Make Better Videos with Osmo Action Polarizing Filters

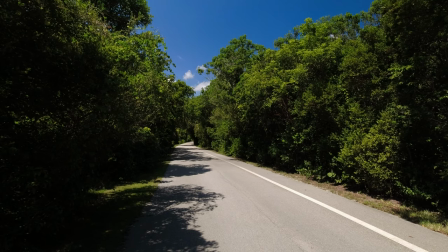4:07 You can see the sky in the distance change but the reflective light from the pavement and some of the foliage didn't change. The angle of light hitting the scene wasn't 90 degrees to the right or left of my subject which was the pathway. Now here's another example of me taking a shot on the intercoastal waterway from Birch State Park here in Fort Lauderdale.
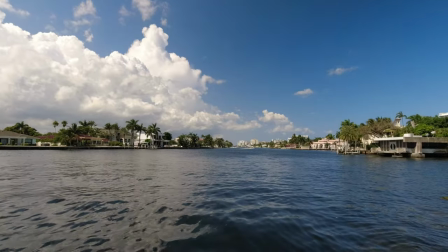4:29 I set up a filter to get deeper color of the sky and water as i pointed north now the sun was to my left and as i
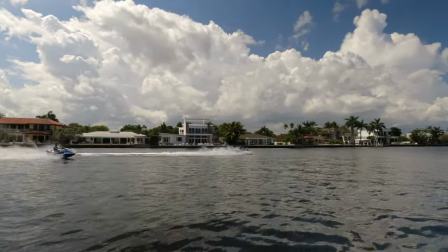4:36 pan left to get some jet skiers you can see the light is brighter and the clouds were really reflective on the water but as i pan
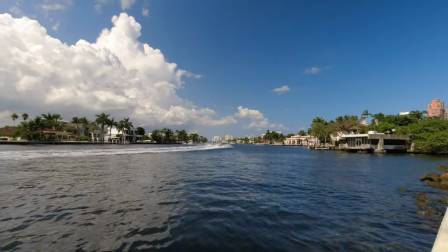4:44 right back to the north you can see the deeper color of sky and the water now polarizers they can work inside too if you're working with lights and reflective surfaces I took this shot with a regular polarizing filter,
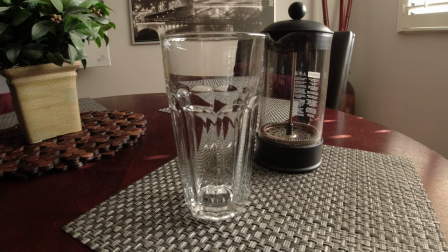4:58 and as you can see, the table and its reflections of light get filtered to give you a richer scene. So, by the time everyone was returning to where I was on the path back to the hotel, I was able to get some nice shots in using the ND polarizing filters.
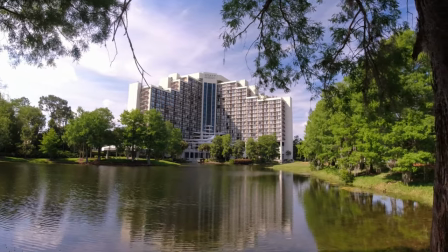5:14 I was able to practice and learn about my gear, and thank goodness I already had purchased ND filters with polarizers. Now, I put links below to the magnetic set by PolarPro and a screw-on set by Freewell in the description below.
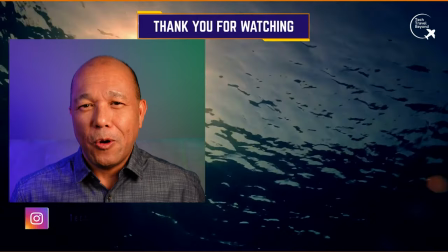5:27 I have both, and they work great. If you want to learn more about ND filters to get cinematic shots, click over here.
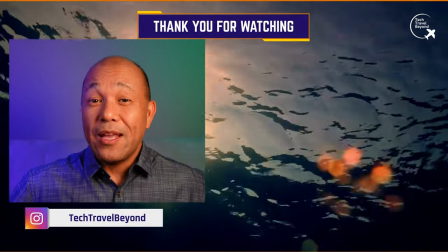5:35 If you like this video, subscribe, and we'll see you in the next video.